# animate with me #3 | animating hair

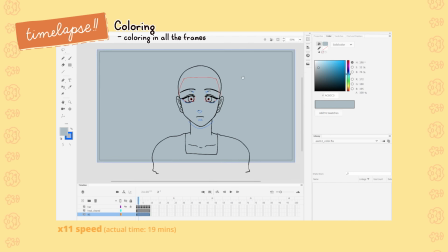(12:23)
we start coloring in order for me to color the character properly I need to know the mood and general color of the background.
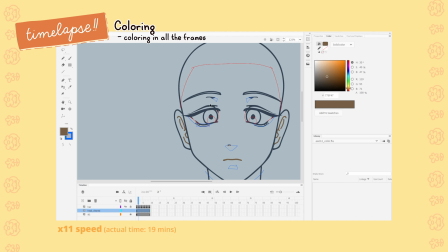(12:29)
This fast wind scene I'm imagining is near a foggy sea during the afternoon,
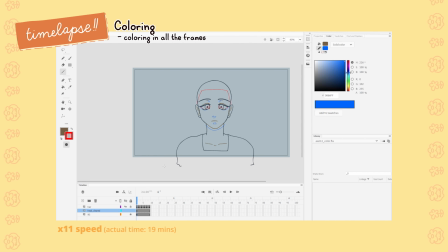(12:35)
so to get that through without investing completely on drawing the background up front,
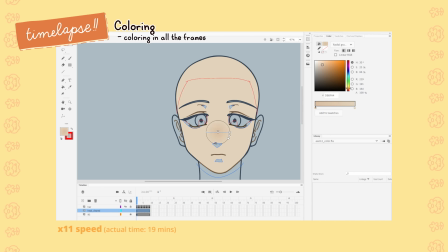(12:39)
I make a separate layer and place the general color I want the background to be as reference. This in turn lets me know that the colors for the character should be darker and desaturated.
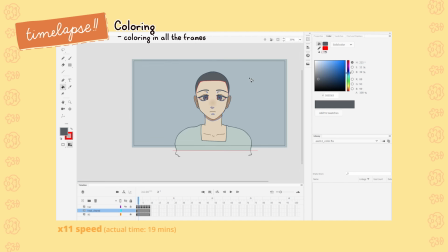(12:50)
The sun isn't out and she's standing in the rain. I want to get that across with the colors.
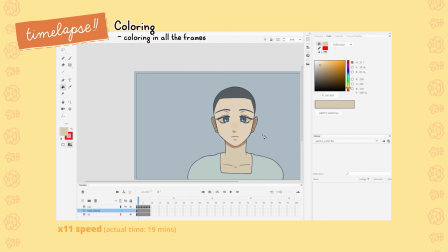(12:55)
As for the hair, since I didn't redraw or clean it up, I'll be doing something else to help me color it properly.
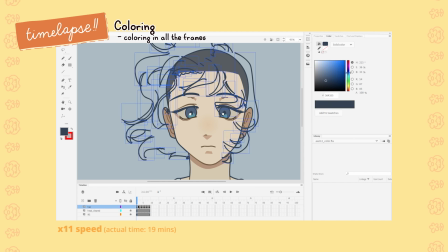(13:02)
On the head layer, I use the ink bottle tool to outline the character's overall head shape.
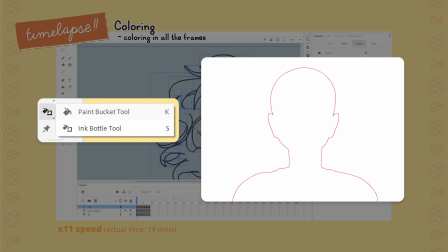(13:07)
You can also trace over your character's outline with the pencil tool, whatever works best for you.
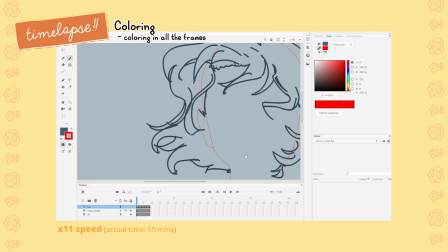(13:11)
Taking this outline and pasting it onto my hair layer makes it easier for me not to paint over the character's face when I don't need to.
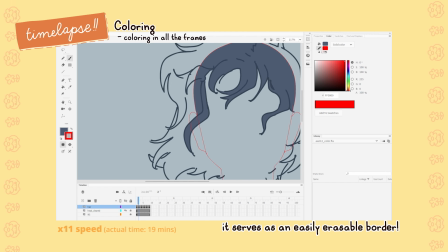(13:19)
It also helps me erase unnecessary lines that overlap onto the head layer. As for coloring the hair, there's two ways to go about it.
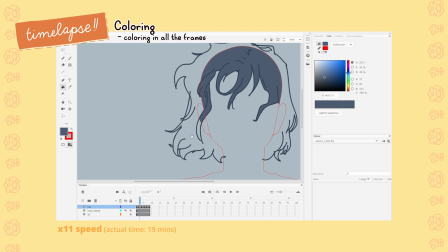(13:27)
If there are any gaps in your lines and they're generally small, you can set your fill tool to fill in small gaps.
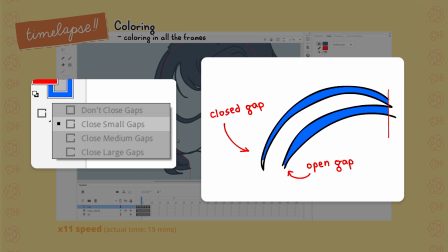(13:33)
There's an option for that. I don't usually use this option because it leaves little corners uncolored sometimes,
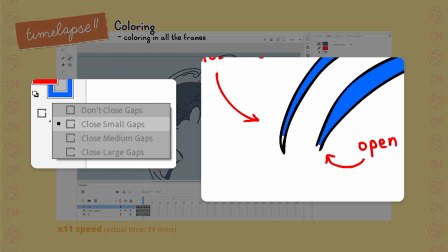(13:39)
thinking that it's a gap or something, but it's a generally easy way to get things colored fast.
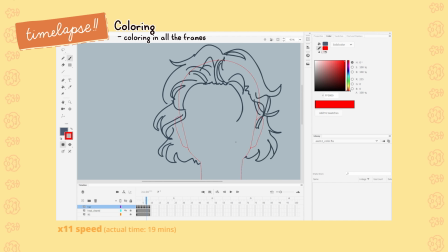(13:45)
The other way to go about it, and the way I ultimately chose to about it was to paint behind the lines to cover the gaps.
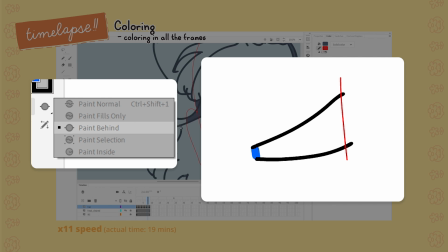(13:52)
I set my brush tool to paint behind and it left my original lines untouched.
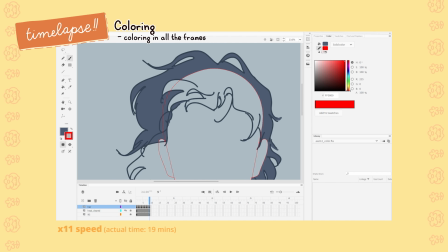(13:57)
With this and the head outline covering all gaps, I can color in my hair frames properly.
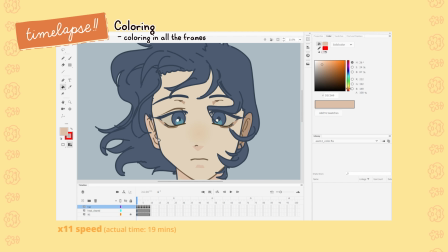(14:02)
Here's what the fast wind scene looks like colored.
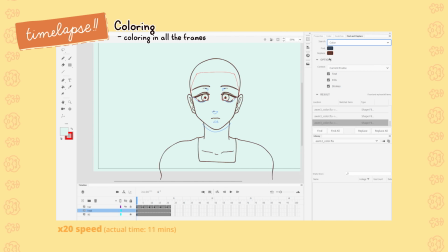(14:10)
As for the slow breeze scene, I imagined the character being in a bright meadow with clear skies.
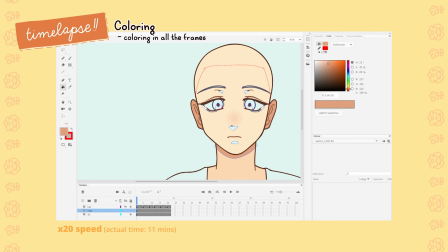(14:15)
I tried to relay that with the background color reference in a separate layer again and opposed to our earlier scene, the colors for this scene are a lot more saturated.
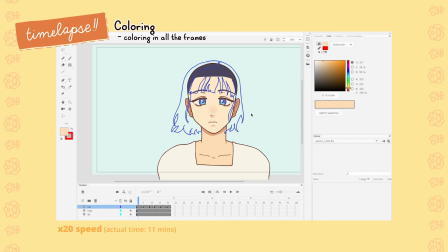(14:24)
Instead of a dreary place, we want our character to be in a calmer, more peaceful place.
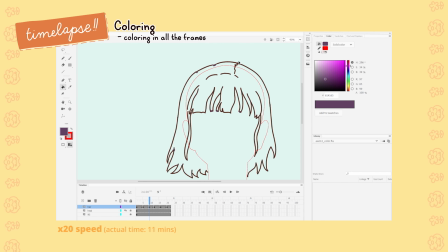(14:30)
Similar to how we colored the fast wind scene, I took the head outline again and painted below the hair strokes to cover all the gaps before coloring everything in.
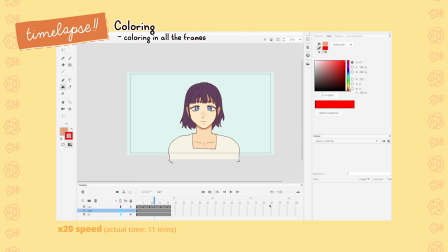(14:39)
Here's what the slow breeze scene looks like with all frames colored.
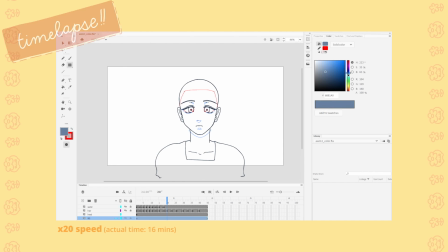(14:46)
Finally, we start coloring the underwater scene.
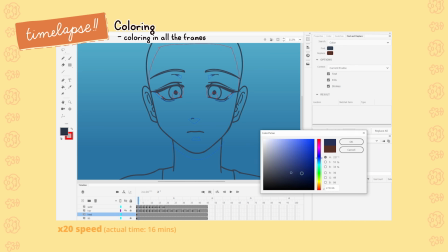(14:49)
I imagine her being somewhere in the middle of the ocean during the daytime, so the water would likely take a tealish blue color to reflect the color of the sky.
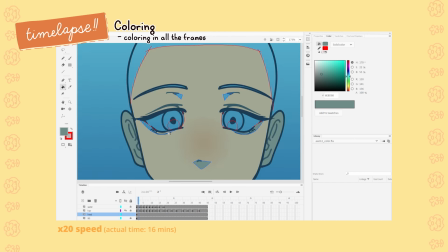(14:57)
Light becomes scarcer as you go deeper in the water, so the blue should also be darker the farther down the character goes.
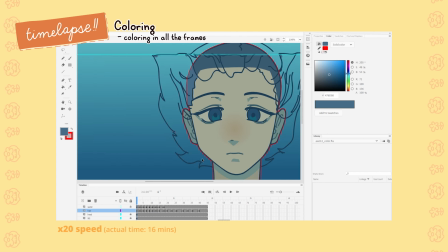(15:04)
I used the gradient color to show this. I looked up a couple references of people being underwater and took in a couple ideas from it color-wise.
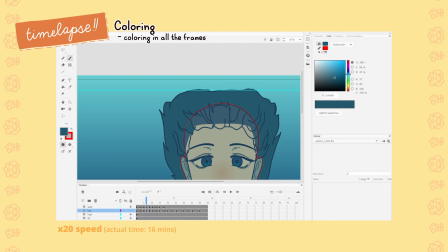(15:12)
The colors take on the tint of the water, so I slide my usual colors towards green and desaturate it a little bit.
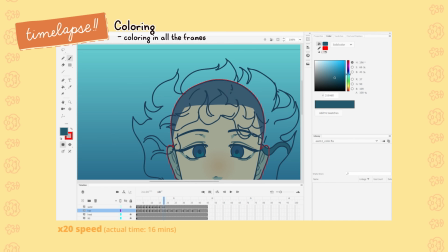(15:20)
Everything above water, in this case, the top of the head, should remain its original color.
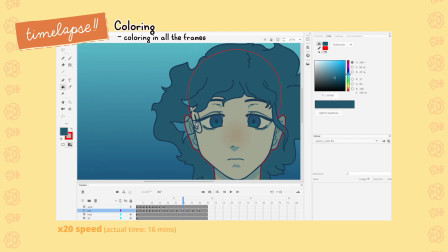(15:24)
Then, I just take the same coloring process we used with the previous two scenes, and both scenes should be colored.
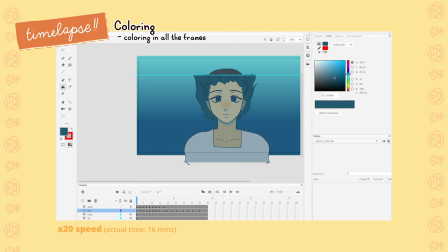(15:31)
Here's what the underwater scene looks like.
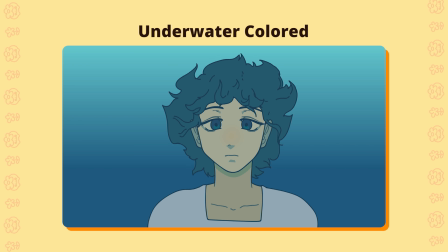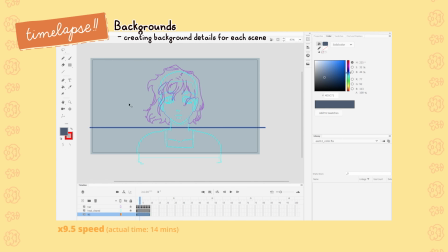(15:42)
I'm gonna try to put a bit more effort into the backgrounds in this video.
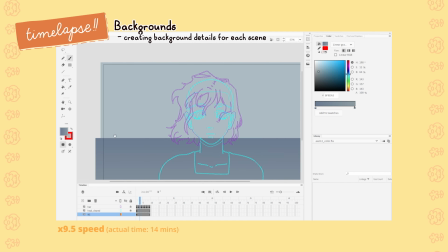(15:46)
They're definitely a weak spot for me that I should put more practice in, so let's try out making a simple background for each.
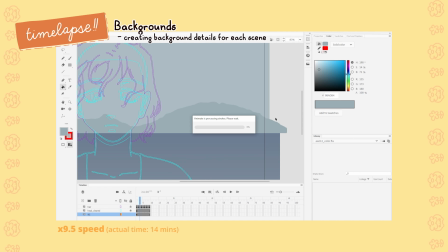(15:53)
For the fast wind scene, I looked up piers. I thought it would be pretty cool if the character was standing on a pier in front of a lake or sea or something.
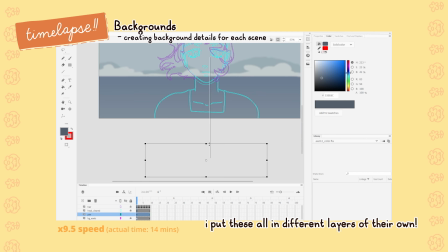(16:02)
Looking at some pictures online, I also decided that it would be nice to have mountains and maybe a bit of fog somewhere on the horizon.
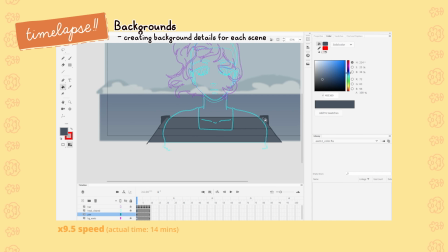(16:09)
I placed these in and selecting the frames they're on, I decide to apply a blur filter.
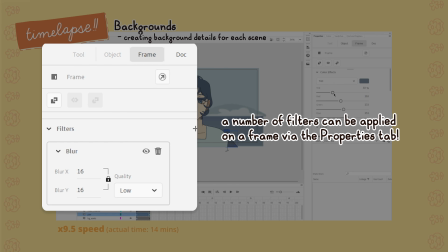(16:14)
I want to say that I put in these blur filters for depth,
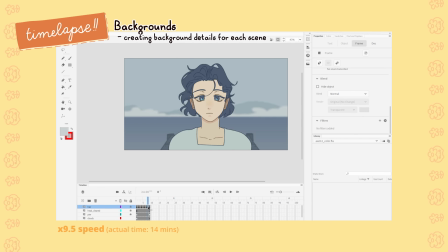(16:17)
but most of the time I actually put these in so nobody notices the details I miss out on or how scrunchly I often draw my backgrounds.
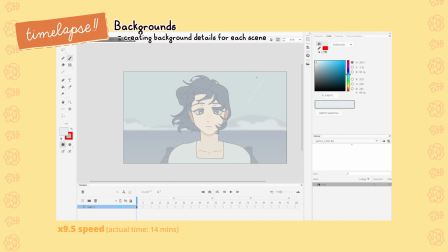(16:26)
I draw in the pier too and give it a lighter blur effect. I want the scene to have a bit of rain as well.
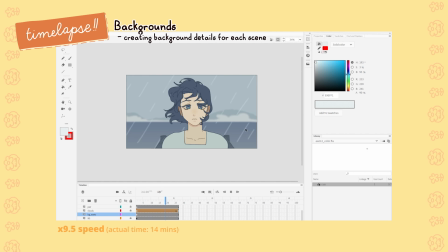(16:32)
In order to do this, I create a completely separate looping rain layer in front of and behind the character. I blur the raindrops behind the character, but I leave the ones in front untouched.
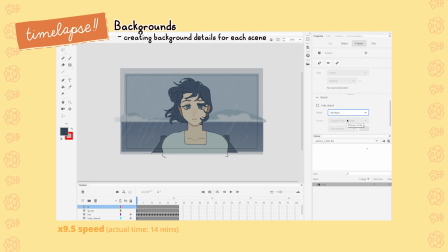(16:43)
To give a bit of movement to the background, I also make the fog by the mountains move a little bit.
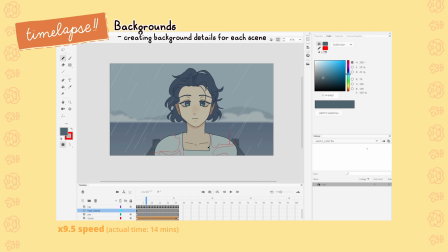(16:48)
I usually do post-processing and compositing in Adobe Premiere for the colors and stuff, but for this video, I'll do everything in Animate.
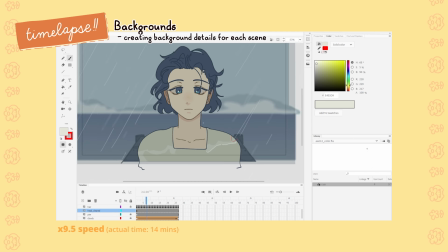(16:56)
I place a semi-transparent box on top of everything with a blue tint, and on its frame options, I change the blend layer to Multiply.
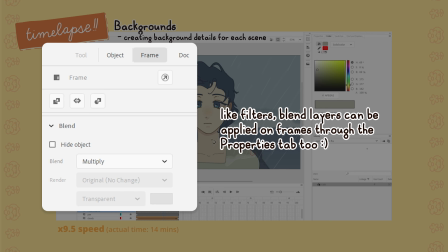(17:04)
This helps darken the colors a bit with the blue tint, while still letting the original colors pop.
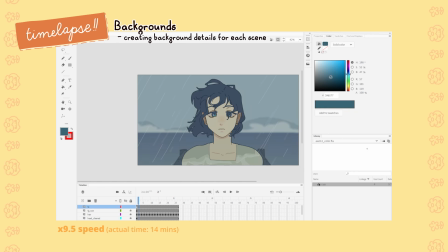(17:09)
And that does it for the Fast to End scene. Here's what it looks like completed.
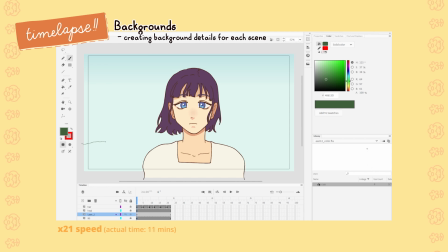(17:17)
For the slow breeze scene, I looked up a lot of images of meadows and kind of just went wild with it.
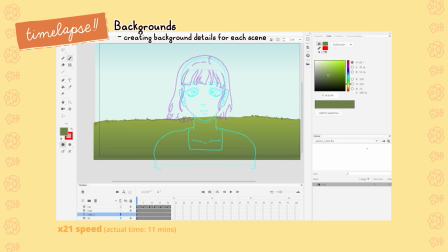(17:23)
I put in a gradient for the clear sky, added in the plains, and doodled in some grass and wildflowers. Behind these, I placed in some trees and some mountains and blurred them according to the distance from the viewer.
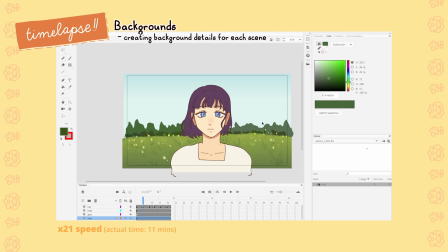(17:35)
Similar to the fast wind scene, I placed another box on top of everything with a brighter yellow tint to make the scene warmer.
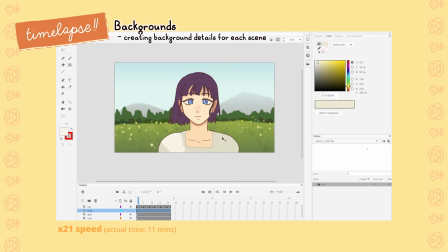(17:42)
I used the light and blend mode for this one. And that should do it for the slow breeze scene.
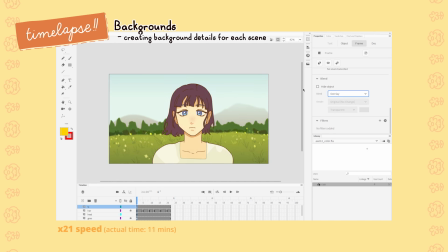(17:47)
Here's the final output.
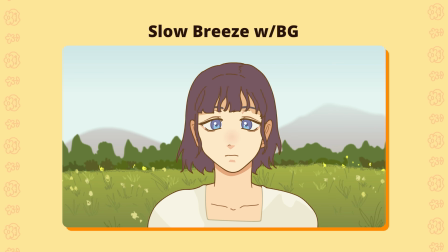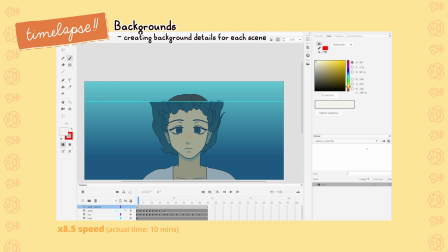(17:54)
For the underwater scene, I start by actually drawing the water line. Water isn't usually a straight line when it moves, so I draw over the line all squiggly like normal.
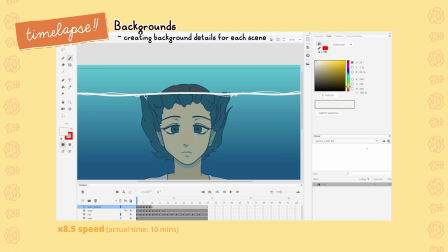(18:05)
I also place some other lines to show that the water is in waves, and I add in a couple bubbles from the character's nose and mouth to the surface,
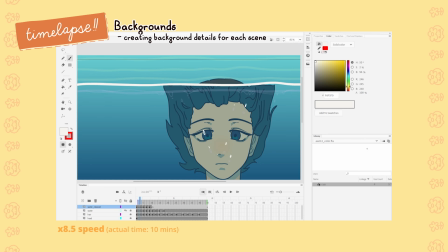(18:13)
since the character is submerging underwater and releasing oxygen that has to go up.
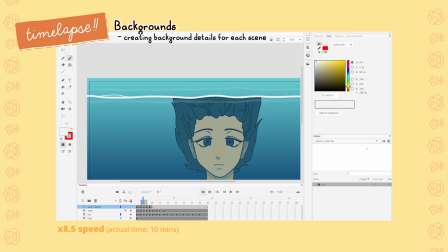(18:19)
After finishing that up, I color in the sky. Just a simple sky blue color.
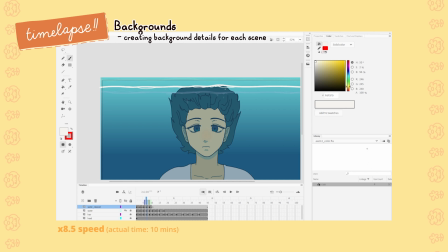(18:24)
For the effects on this one, I want it to be bright while the sky is still in view but very quickly darker as the character submerges further and further underwater.
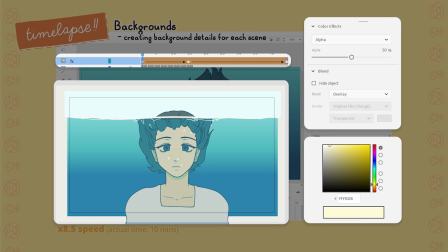(18:33)
For this, I started out with a bright yellow box with an overlay blend layer type and I shape tweened
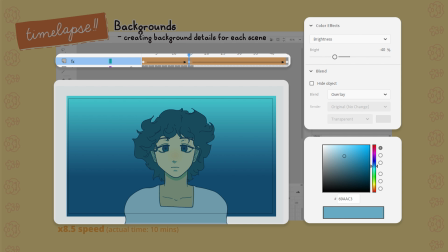(18:39)
it to be a darker blue box still on an overlay blend layer type but with its brightness decreasing. I end the tween with changing the colors back to a dark yellow. If you've noticed, I really like playing around with shape tweens.
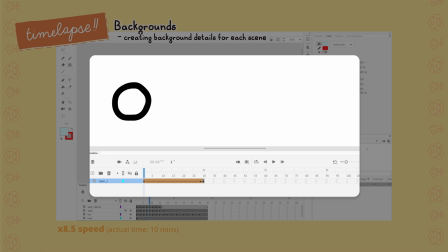(18:52)
It takes whatever object you place in your frame and turns it into whatever your last frame is.
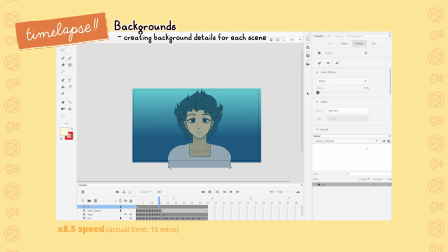(18:57)
So it only works on single objects and it's a lot less versatile than motion tweening, but it's quicker to implement and does the job if you're just working on one thing, like a box. We finished the whole thing. Here's the underwater scene.
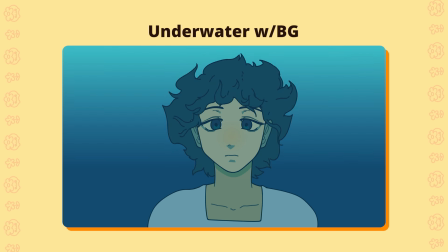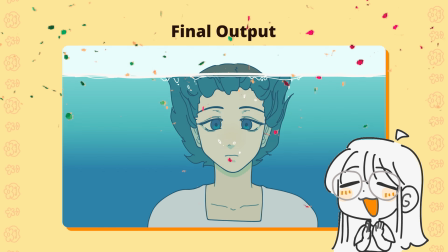(19:14)
And here's all three scenes exported together! That was a lot. Congratulations on making it this far.
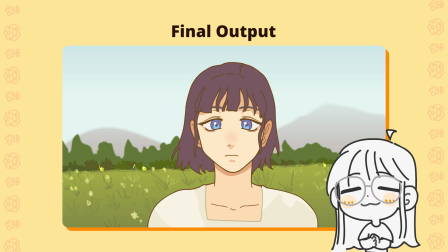(19:21)
Whether you've tried it or not, I'm happy you stuck around.
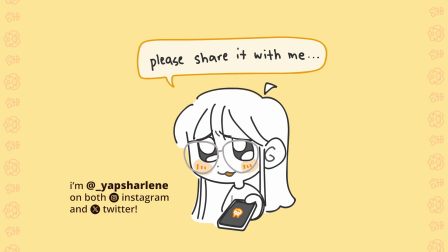(19:25)
Again, if at any point you decide to animate with me and end up finishing a practice, please feel free to tag me on social media so that I can see what you've made!
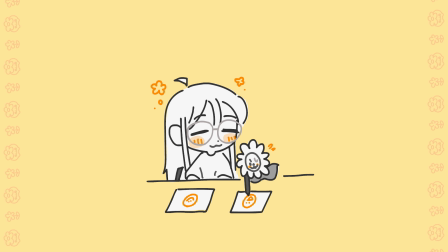(19:33)
I love seeing people's animated work and it feels really nice to see a small community practice on something together.
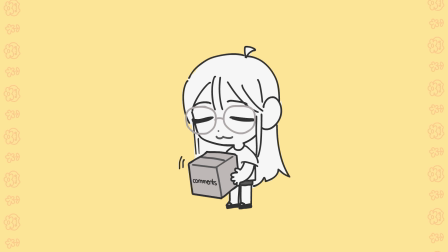(19:38)
If you have any feedback or suggestions on what I should animate next, let me know in the comments below. I read and appreciate most of the comments you guys leave on my videos, even the ones that just drop by to say hi.
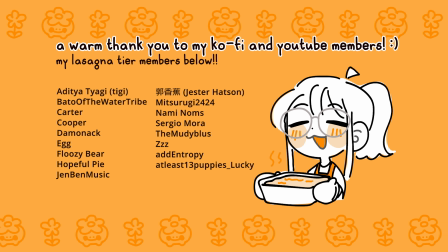(19:49)
My Ko-fi and YouTube lasagna members are now on screen. Thank you so much for the support on the little video projects I make. You make me feel as warm as I feel when I eat lasagna. Why did I write this?
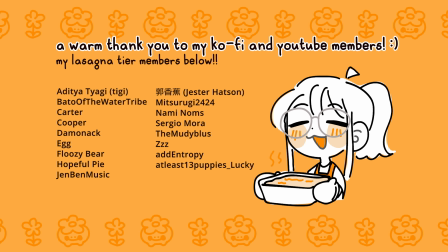(20:03)
If you'd like to support me as well, feel free to check out my Ko-fi page in the description for memberships or join my youtube memberships.
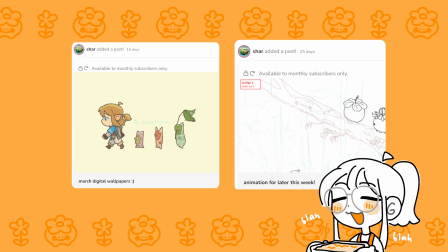(20:10)
I drop in some work in progress animations in both channels from time to time and I started making and uploading monthly animated wallpapers that you guys get to suggest on. A warm thank you again for watching and to Skillshare as well for sponsoring this video. For this video's game mention, I just want to say that I've been playing a lot of Helldivers too.
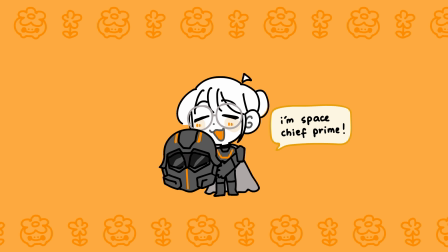(20:30)
It's really good. I just wish the servers were a little less laggy but I guess that's kind of what happens when you have 250,000 players in game at all times.